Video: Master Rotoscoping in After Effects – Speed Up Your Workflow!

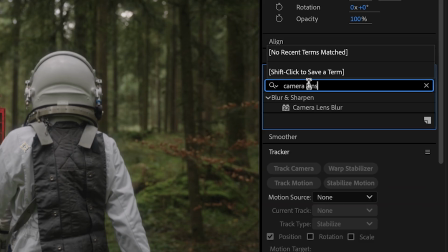And now on my pre-comp layer, I'm gonna drag the camera lens blur effect onto it.
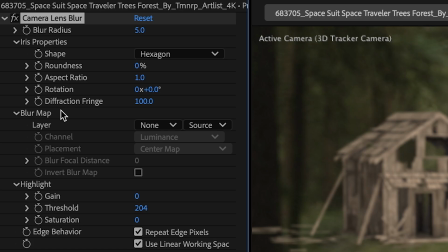And the camera lens blur effect, under that effect in the blur map, I could actually select that depth map that I created.
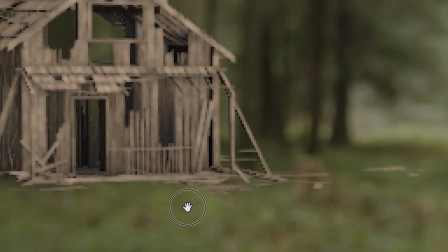And you see it kind of picks up the blur map and you can invert it or adjust it and it can match the focus of your scene.
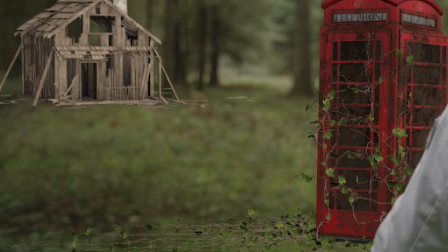So here you see the telephone booth is more in focus than the background layer, so that's good.
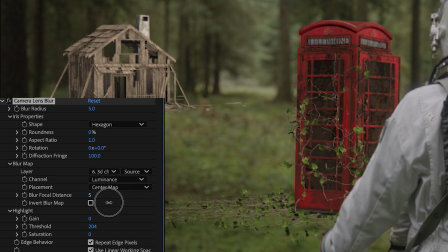I could also mess around with the blur focal distance and get that a little bit more fine-tuned.
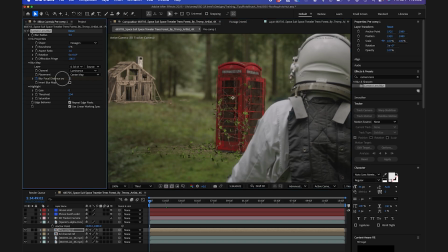I could also keyframe it so I could actually change it as my subject gets closer to the phone booth.
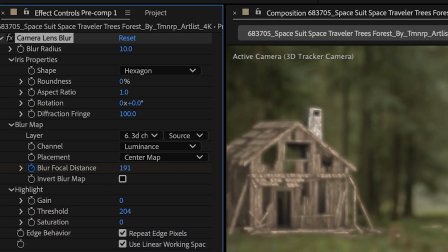I could even make this a little bit more out of focus using the main blur radius.
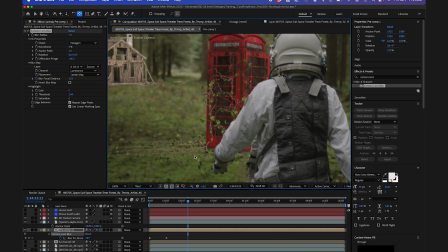So I'm gonna go ahead and keyframe this blur focal distance until I know the area around it comes into focus.
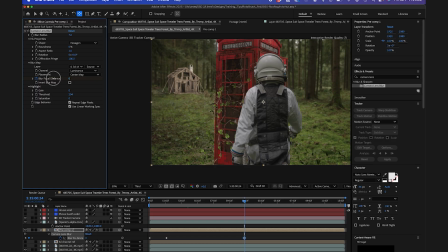Okay, that looks pretty good.
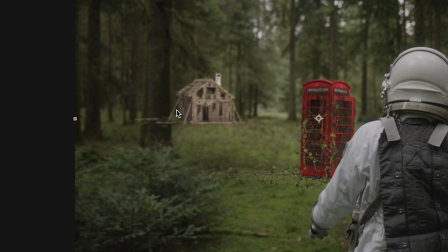So from here, I'm actually gonna do a quick roto of this tree here in front of the cabin just to give the effect that this cabin is actually in the background.
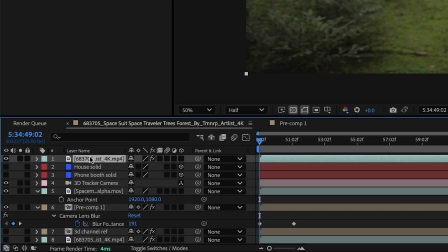So for this, I'm actually gonna duplicate my background layer. I'll remove this 3D camera tracker effect because I don't need this.
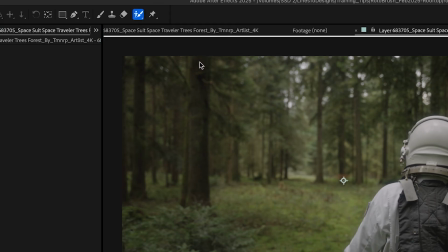And I'll go back to my roto brush layer and I'll just rotoscope this tree out really quickly.
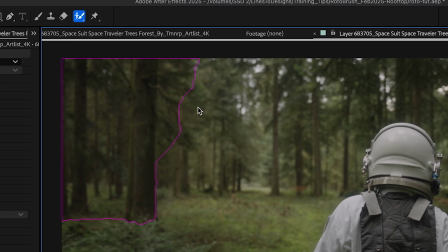I'll be super rough with this just because I'm gonna use the refine edge tool on my branches here just to have something in front of the cabin to create that depth.
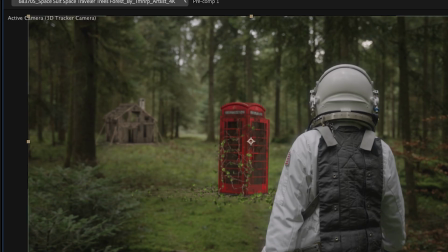So as you can see here, the log cabin actually behind the tree. All right, so once I have this layer kind of as a foreground in front of my house,
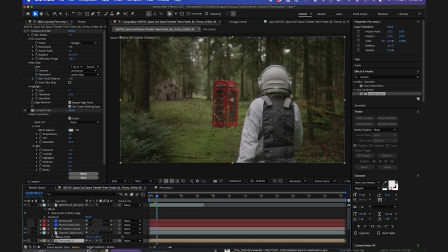I could go ahead and color correct the rest of the scene, but I'm not gonna put you through that grueling process.
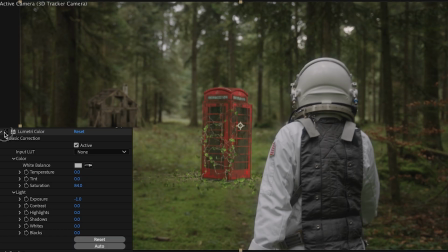So here's my Lumetri effect that I came up with. and it kind of blends in everything, desaturates the reds a little bit, and here's the final result.